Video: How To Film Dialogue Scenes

Okay, so I haven't done one of these videos in a while, but I'm starting a new project with a new filmmaker, and I've been doing a lot of research like I did on my last film, but this film is completely different. So this is a brilliant script screenplay that has some incredible dialogue. But the thing that it's missing is how does a scene start action-wise, cinematography-wise, and how does it end? And during the scene, since it's such a heavy dialogue scene, I've got to figure out a way to keep it interesting. So what I started doing is going back and watching some of my favorite
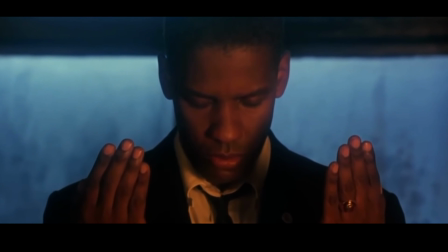(0:39)
hard dialogue movies and Oscar-winning movies. And what do they do? And so I found some pretty cool things. So the first thing is that I really started to pay attention to how there's a difference between
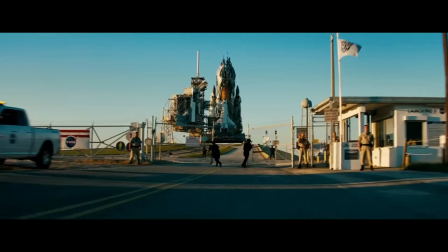(0:53)
establishing shots and storytelling shots. Storytelling establishing shots.
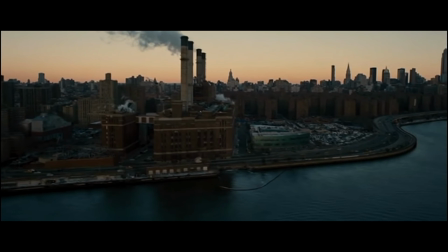(0:57)
Establishing shots are just going to be a way to show the audience, where are we, where is this movie taking place, what is the setting.
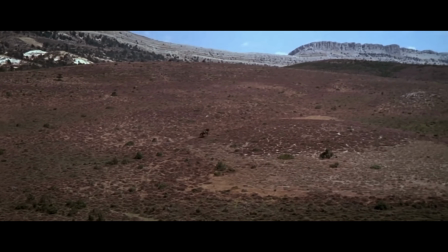(1:05)
Storytelling establishing shots are where you are following the subject or something
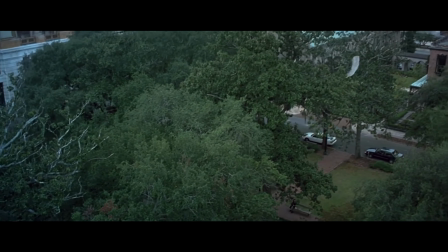(1:12)
that's actually telling the story. Maybe it's symbolic to something, or maybe it's the actual character. But if you can do that, it looks a lot better. So this is an example from a movie I really like called One Night in Miami.
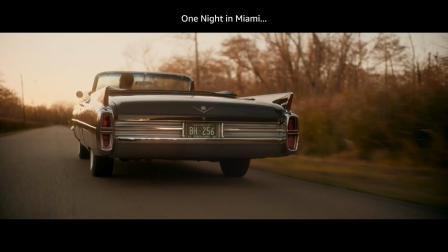(1:26)
This movie has a great example of where we're following the character, and that is the establishing shot.
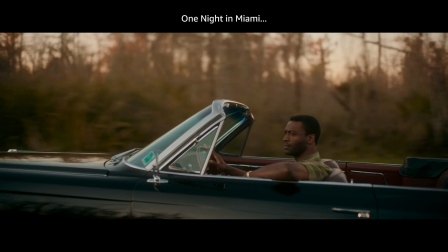(1:32)
Part of the story is us following him as he's driving somewhere, and in so doing we get to see the location.
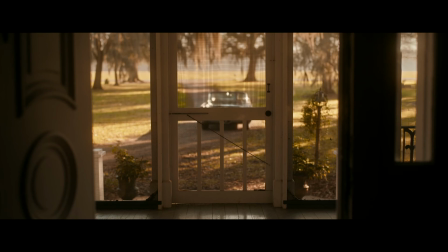(1:44)
And now we're starting to get almost a POV shot of what the person inside the house would look at.
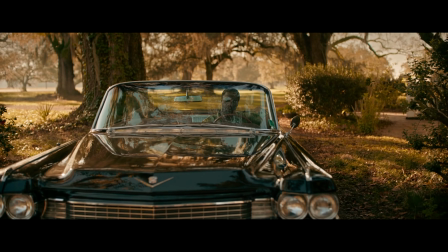(1:50)
And I love this camera movement right here. So now the gimbal or the Steadicam is coming around,
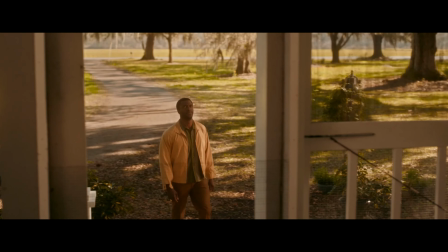(2:00)
following him. Good tracking shot would have worked there, but I like what they're doing here with the POV. And now the dialogue starts. Okay, so my next example is a scene that literally won an Oscar. This is the scene Michelle Williams gave her Oscar-winning performance, and I wanted to see. And we have a scene that's sort of similar, two characters bumping into each other, and I wanted to see what it was like, what they did to, other than Michelle Williams' amazing acting, what did they do to,
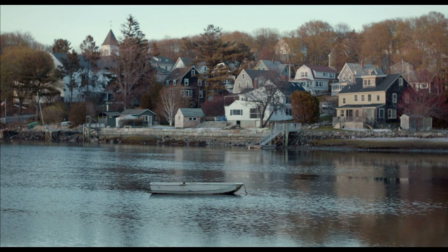(2:33)
like, what camera angles did they get, what did they do to keep it interesting? So we start with the traditional establishing shot of the water, and then we move on to the character.
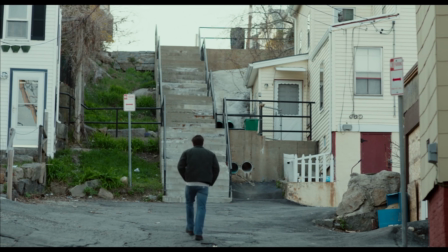(2:41)
Now, he's gonna run into his ex-wife, and we're gonna get a great reaction shot.
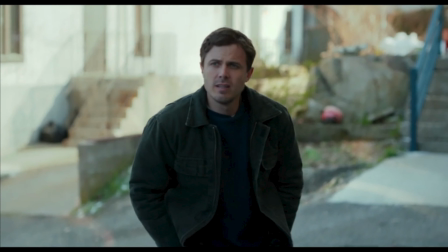(2:49)
Here's one of her, and then here's one of him. You can see the look of terror in his face.
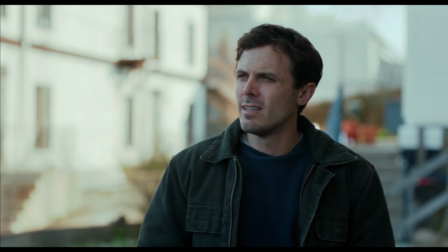(2:54)
Start with a behind the shoulder shot, a reaction shot, and then a wide shot, and then back to behind the shoulder.
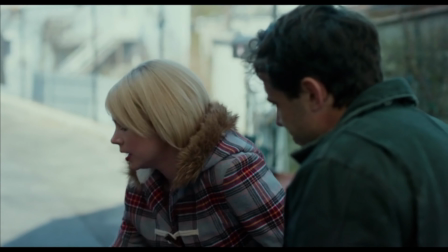(3:01)
And this is the kind of tempo we're gonna be at for most of the scene. I like her in the middle, a little out of focus.
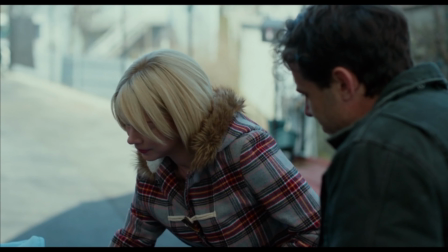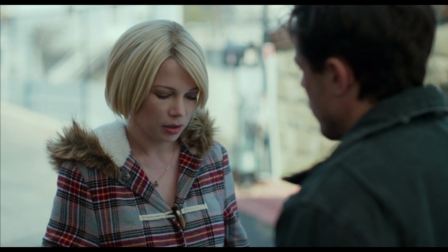(3:15)
So now things are starting to slow down.
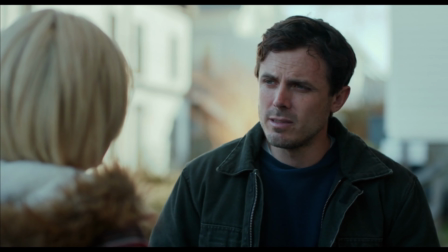(3:18)
So now we're getting over the shoulder, a reaction over the shoulder, and now it's starting to take a serious tone. Now notice when it's taking a serious tone, now the scene's frozen.
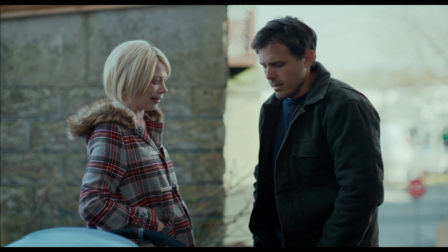(3:33)
Now we're not moving so much. We've just got this shot of both of them, and it's really nice.
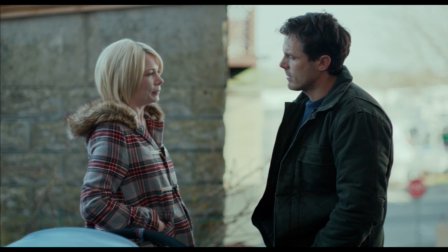(3:40)
And look how she's on one dark side and he's on a light side. They're on different sides, which is exactly how this movie works. I mean, she's moved on and she's recovered, and he just can't. So the next thing that I've found, and it's not, if you know me, it's not going to be a surprise, is I really like camera movement on how the scene starts. And I think camera movement really keeps the scene interesting. So this is a jail scene from the movie Selma. So here we are with another classic establishing shot.
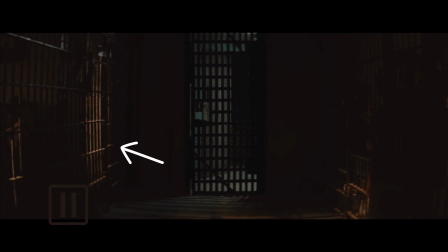(4:16)
I love the push out. And I love these lights right here. It's clearly the sunlight leaking in the window.
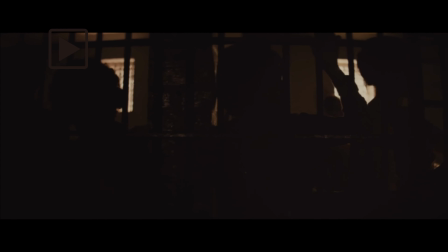(4:22)
It really adds texture and depth. The silhouettes of the other people in jail. I love the camera movement here and the tight shots.
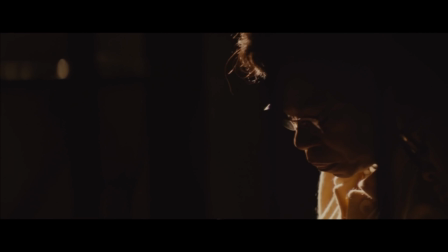(4:35)
I'm a huge fan of camera movement on
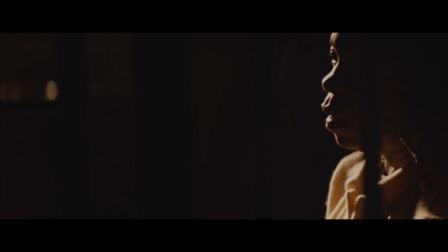(4:41)
a zoom, on a tighter lens. Beautiful low-key lighting.
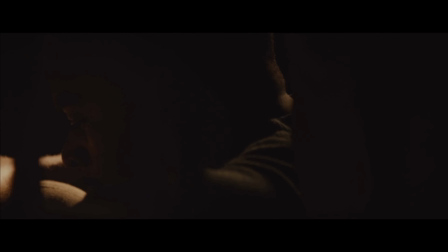(4:48)
And one of the things I love about this scene is the amount of angles we get on these close-ups.
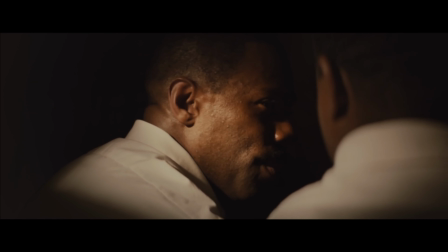(4:53)
So we've got a close-up behind their head on his side, behind the head on the other side, two
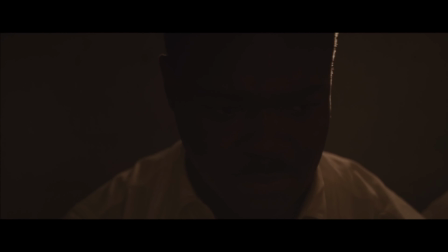(4:59)
traditional over the shoulders, and then we got one directly their face. It's a really well done dialogue scene. Okay, so the last thing I noticed that I really like is having a POV shot. And this scene here is from Skyfall, from the greatest cinematography of our day, Roger Deakins.
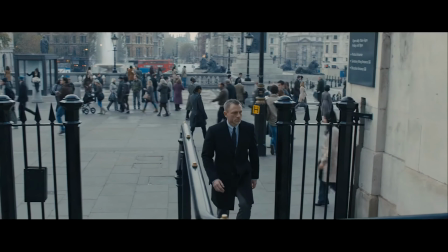(5:19)
So I love this long shot, this long Steadicam shot of him just going up the stairs.
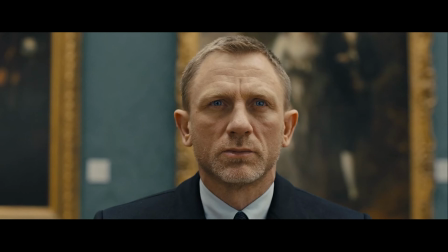(5:28)
So now we're inside and the camera's still. We see the Turner painting, back to Bond, wide shot.
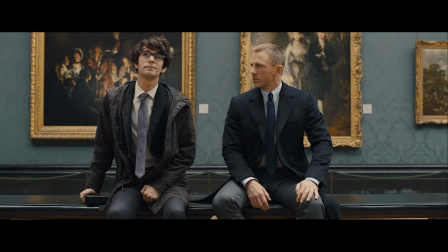(5:34)
And I love this woman walking right up front. It really kind of adds some depth to, it makes you feel like you're really there and somebody might walk in front of you. Back to a wide shot. And I like how the characters don't look at each other.
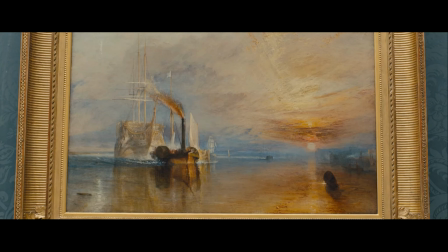(5:46)
They're focused on the Turner painting. And it really makes the dialogue interesting.
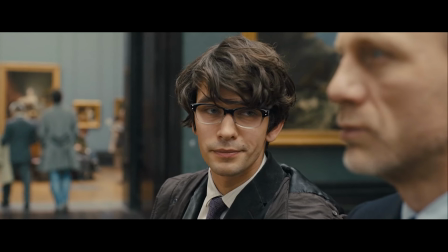(5:52)
Again, same type of thing where they're separated. And now we get some over the shoulders, which is nice.
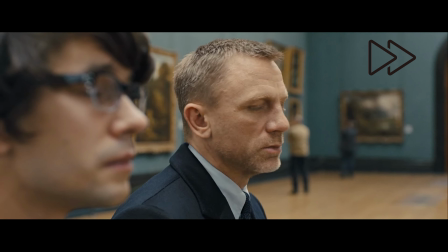(6:01)
But fast forward a second,
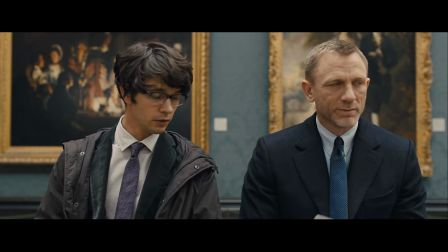(6:05)
and when Q hands him the letter, and things start getting a little mysterious, now we get a new shot.
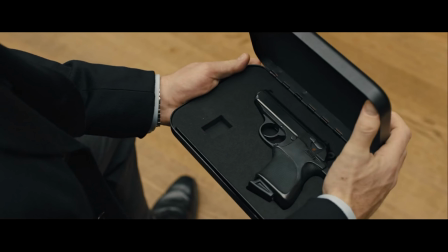(6:14)
Now we get a shot of looking up like we're the secret at the heroic shot of Bond.
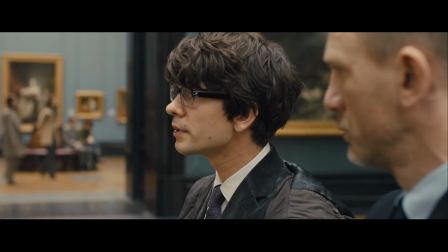(6:21)
I think so again, it's something new.
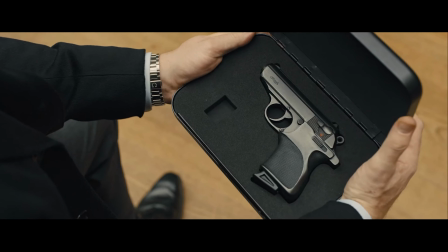(6:25)
We need, at this point, we need a new shot, and Roger Deakins gives us it, and it looks great. And I guess the final thing I've noticed that you can see in all these scenes, and pretty much every scene,
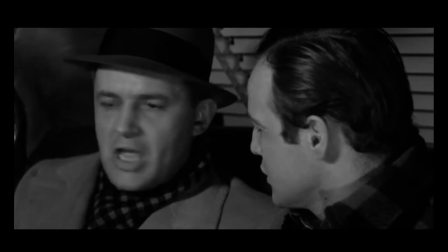(6:38)
any major dialogue scene, is that the camera's moving.
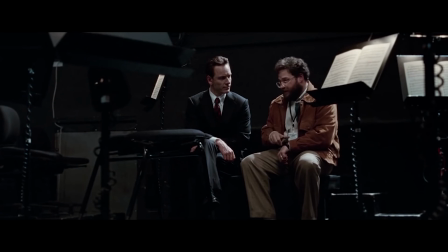(6:42)
Whether it's moving from cuts or whether it's moving on a gimbal, we're constantly seeing new ways, or whether the characters are moving.
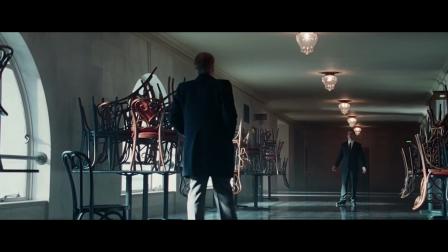(6:50)
There needs to be some kind of movement. No matter how good the script is, I think there needs to be a visual aspect. Every movie needs a visual aspect. I mean, no writing can keep your interest that long. So that's a big one for me. So that's pretty much it for today. And if I come up with, and obviously I'm just starting this project, and as I research more things, I might make more of these videos, and just, it's a good place for me to kind of document with me and my team things that I am really shooting for this next movie. So that's all I have for today. Thanks a lot.